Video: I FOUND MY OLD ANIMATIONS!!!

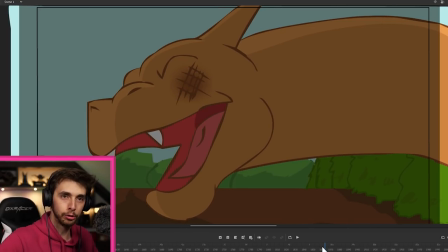697s
This is like, you know, I don't even know what it was called.
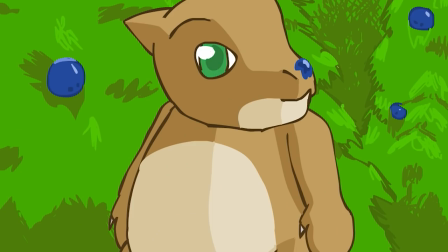703s
I love the idea that this Cubone leaves its mother for two seconds and Within those two seconds it almost dies.
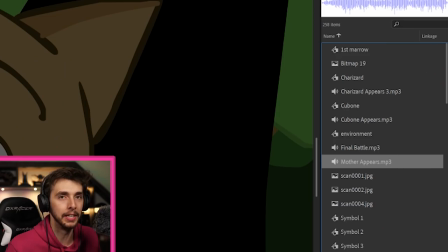711s
We've got mother appears, which is
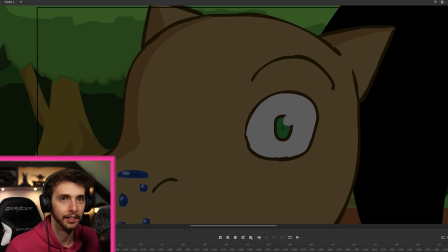716s
Yeah, it's that bit of Narnia and what's the final battle? So that's more of that Narnia soundtrack.
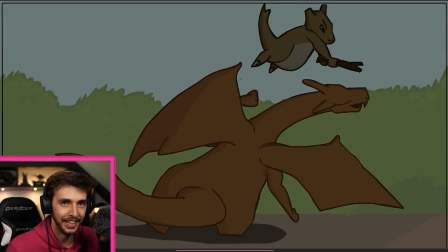724s
What's this one? Yeah, that's the I can't play too much of that.
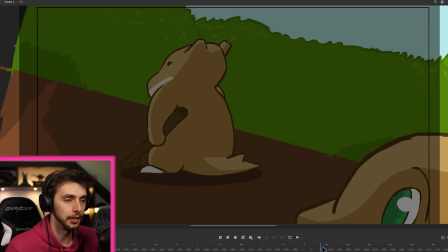730s
No, you shall not hurt my baby And then we get super emotional here guys you have you have there the emotion of the mother mother knows what it's stuck
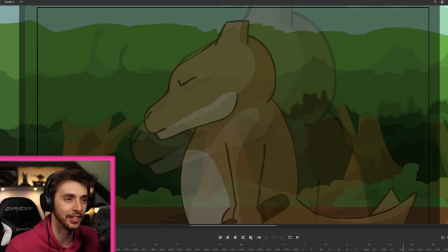741s
The mother knows the odds are stacked up against her so it goes into
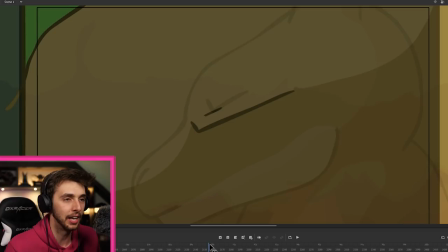746s
like super concentration mode as we get like More more flashbacks
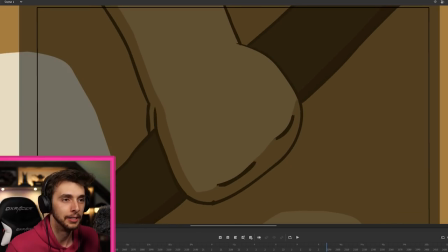751s
to like happy times with the baby remember good times with Baba So that you know the classic anime grip of the weapon there No,
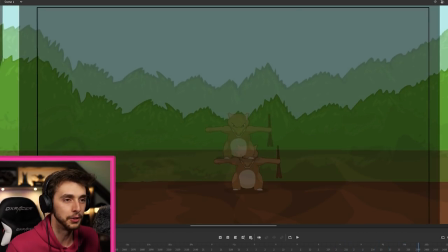759s
you will not touch baby and then charizard's visions like all over the place and eventually it sees what it's what's
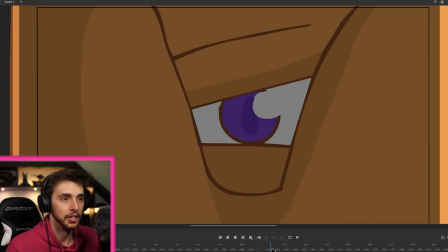767s
inflicted said damage and he's like no how dare
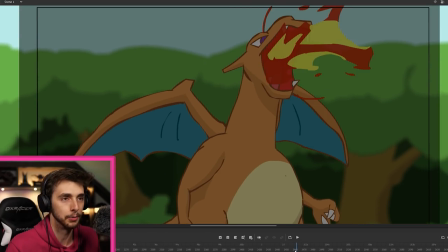771s
you and then we get like yeah i guess we could go frame by frame here because we can't really and i think that is probably a trace you go like normal and then yeah i've seen it's either a trace or yeah i've definitely referenced that so much and the fire sort of blasts
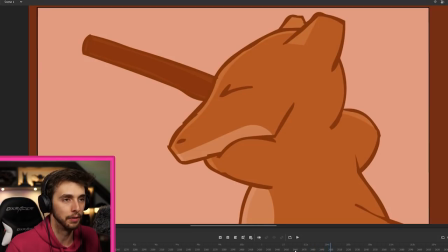788s
out and we get a crazy shake and uh I think the mother sort of covers its face and then like the actual fight would have happened but
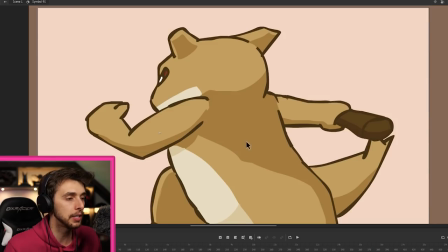795s
I don't think we ever got that far oh no we actually did have this bit I think this was supposed to be the throw yeah that
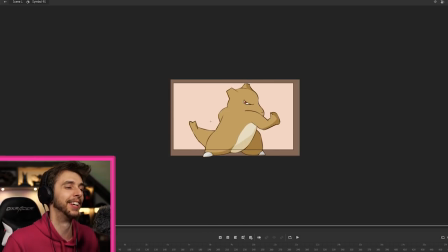802s
was the last thing I did so if you watch that like so back again
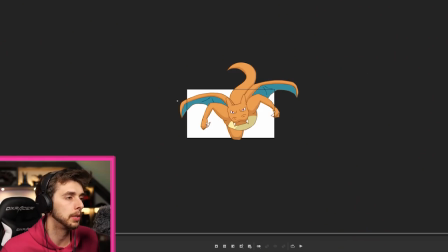807s
I was actually looking through the library and came across some of these scenes that I completely forgot.
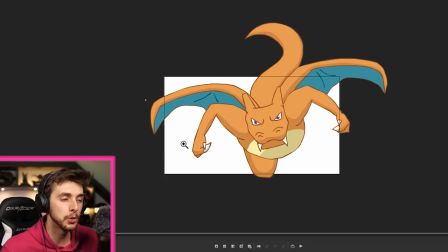813s
So this, I think, was supposed to follow right after, like Charizard roars and then shields her eyes and then looks back and then doesn't see Charizard anywhere. And there's this sense of panic, like, wait, where did he go?
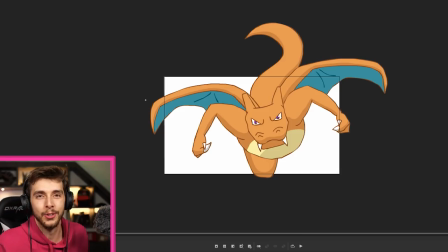826s
And then, like, looking around at the camera point of view, and then it would have turned to the side or somewhere, or maybe from above or something, and then Charizard would have been, like,
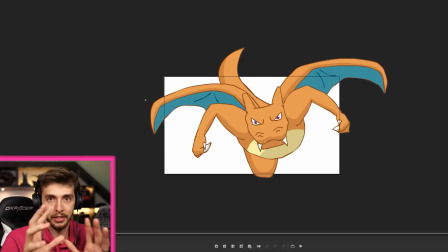834s
a still image, like, going scaled up towards the camera to give it the impression that he's charging towards and it was just going to be
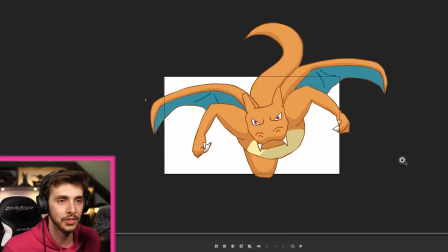841s
like a little blink and a tail move and then you had this thing as well you had this was it must have been from the side oh god
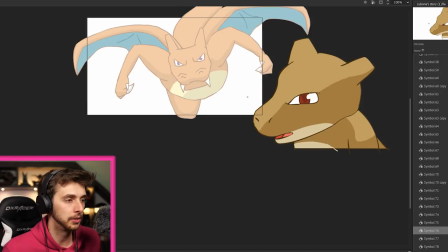848s
yeah it must have been from the side because this was supposed to be her reaction so and then of course some i don't know i i maybe there's more
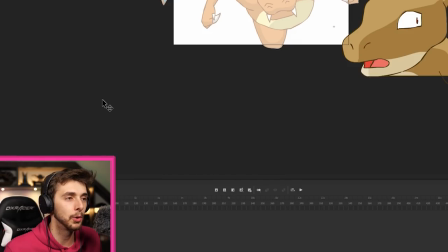858s
actually oh i didn't even show that one like more memories like little baby cuba
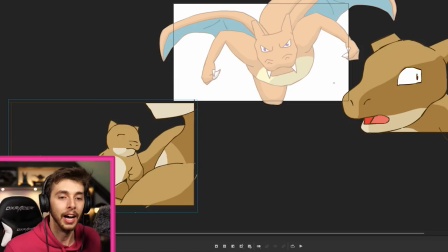863s
when cubone was born um and then yeah this one
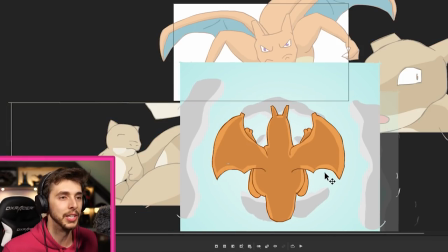868s
as well i completely forgot about this yeah yeah that was it so it's supposed to be a sky and then charizard would fly down as if it was hit because the i don't know at some point they were fighting in the sky and then charizard sort of falls down and comes past the
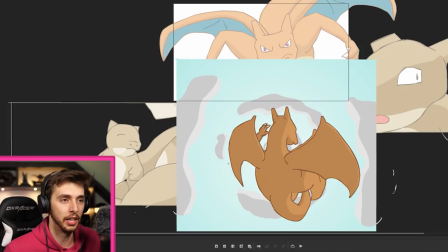882s
camera hence the little turn in the side of the body and then he randomly gets claws in the last frame more
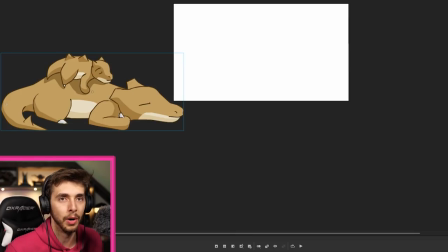888s
mother and cubone there like memories i don't know why i didn't show all this oh yeah look he's a cutie